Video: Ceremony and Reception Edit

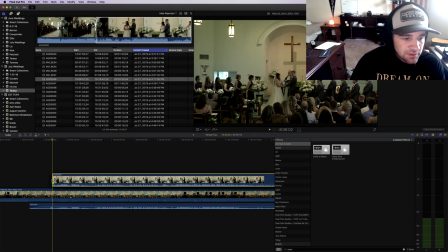Who gives this woman away?
Boom. We're gonna put this on top. Zoom in.
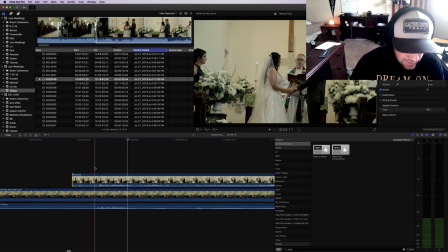Need to line this up.
Who gives this woman away? Who gives this woman away?
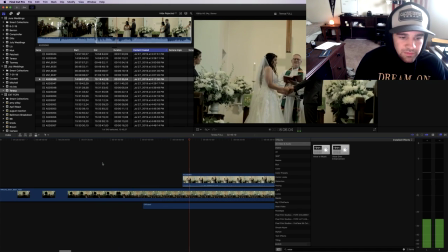Alright.
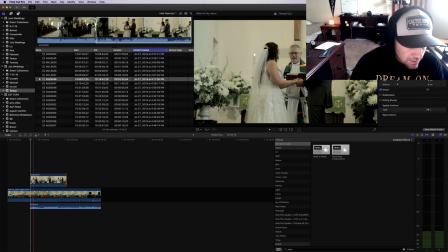And then basically what we're gonna do is pull this back as far as it goes, and then we just gotta go through and cut this correctly.
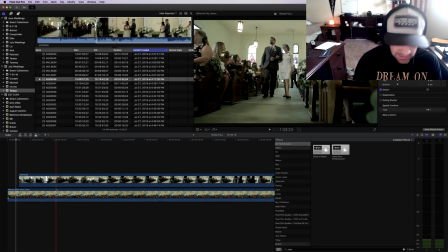So boom. I might even, since there's no real audio until after the song is over,
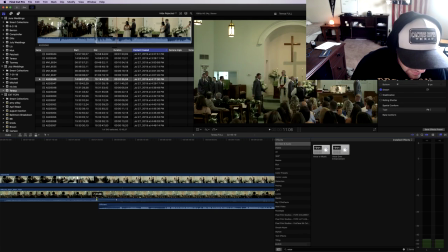I'm gonna keyframe this to have this at a normal level and have it dip out before we start speaking.
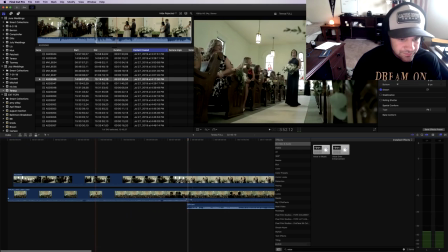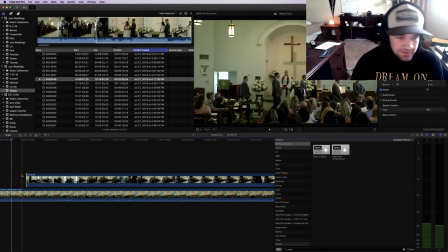So we'll do this. See if this looks okay.
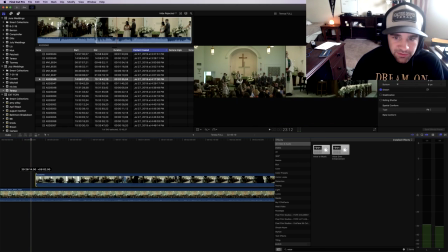I want to show some footage of him actually walking in, so I'm going to pull this to here.
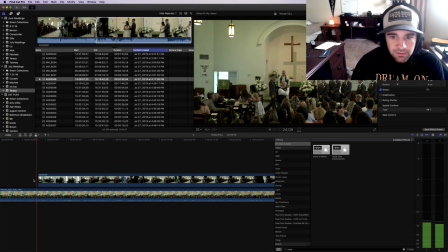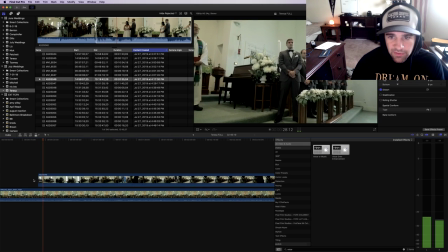Alright, I'm going to throw a denoiser on this later. But that just takes a while to render, so we don't want to throw that on there yet. Boom.
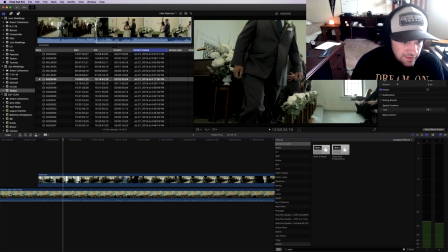This guy's chilling. Not sure what I think he's going to be ushering, so we'll cut when he walks past.
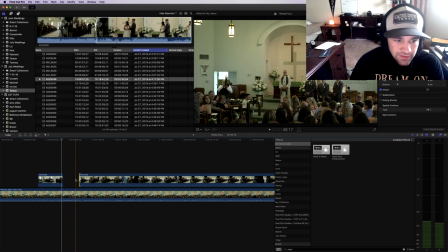We'll just cut back to the shot. Nothing really going on, so cut back to him, but never mind, I turn away.
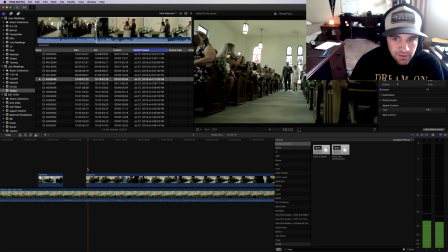Boom. Wait till I get pretty stable here. See, I threw it on the legs there, which is a good move because you want stable footage.
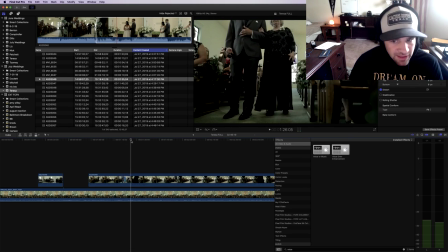For the reception, for me, I'm just worried about getting it. I'm not worried about getting a bunch of creative shots because I shoot by myself.
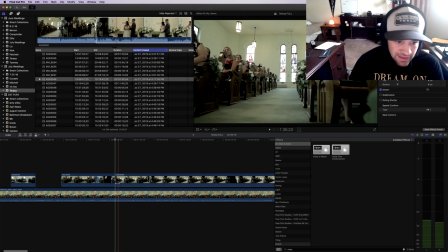So I'm not too worried about getting like a lot of cool angles and stuff during the ceremony.
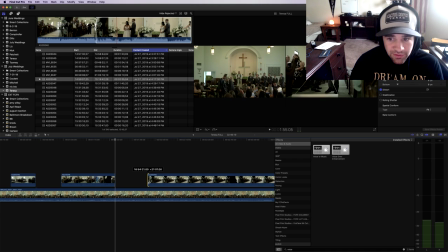There's enough stress in the ceremony already, so mainly what I'm worried about is just capturing it and making sure that I get
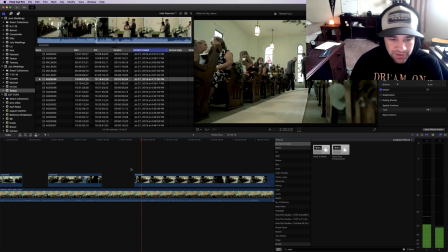it covered. So like here, that's a pretty cool shot, but it just so happened I was already shooting low,
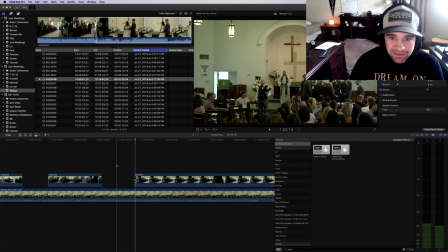and you can see I was like kind of in the way, or my camera was in the way, so I had to move that. Boom. So
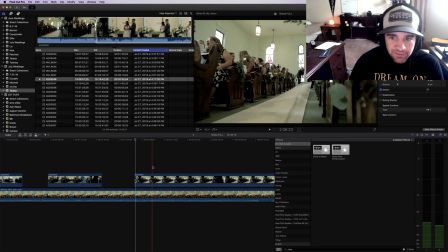roll this out.
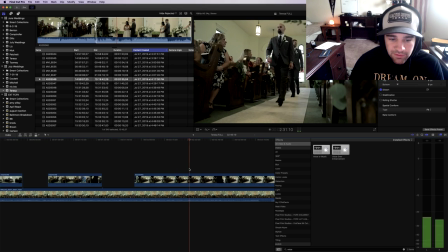Alright, you walk back.
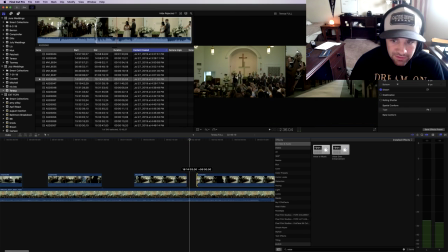You don't want to be on a shot for too long, so I'll cut this until they start walking down.
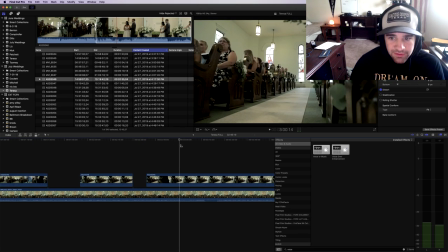Usually for this, even though I don't like keeping it on too long, well, that's way too long.
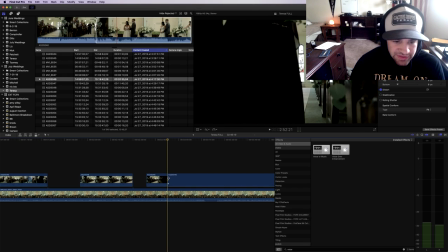Like usually when the bridesmaids come down, I'll just keep it on this static shot because usually it's just like bam, bam, bam right after each other.
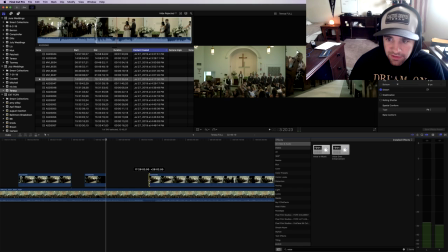Alright, here's the first bridesmaid.
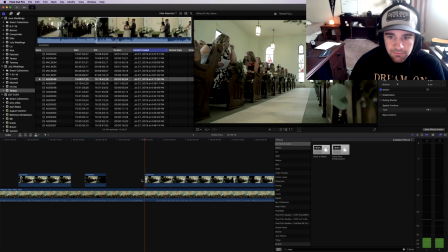She walks down. I fix my camera angle. I fix it again because that looked was too low. I'm just gonna keep it.
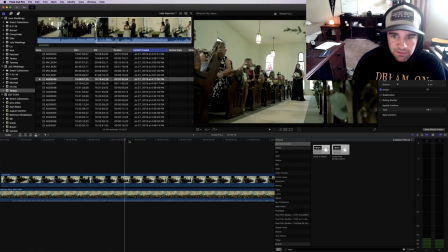Flower girl. Sometimes with the flower girl and the ring bearer, they'll do something funny or cute or whatever, so it takes them a little bit longer.
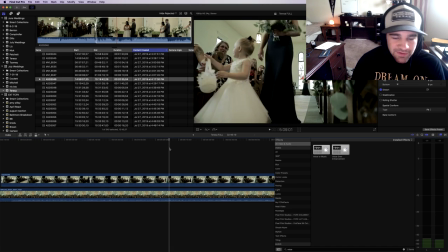Just make sure you keep the camera on them. Like if she did something like fell over or was throwing flowers or something, I would move the camera to make sure that I got that.
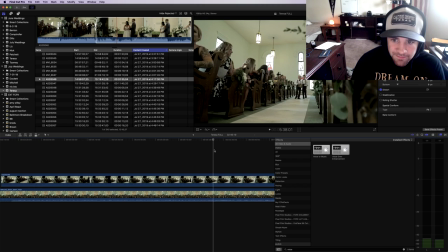That's another perk of shooting low, is that you account for the ring bearers and the flower girls. And that should be the last one before the bride. So we'll pull back to this shot.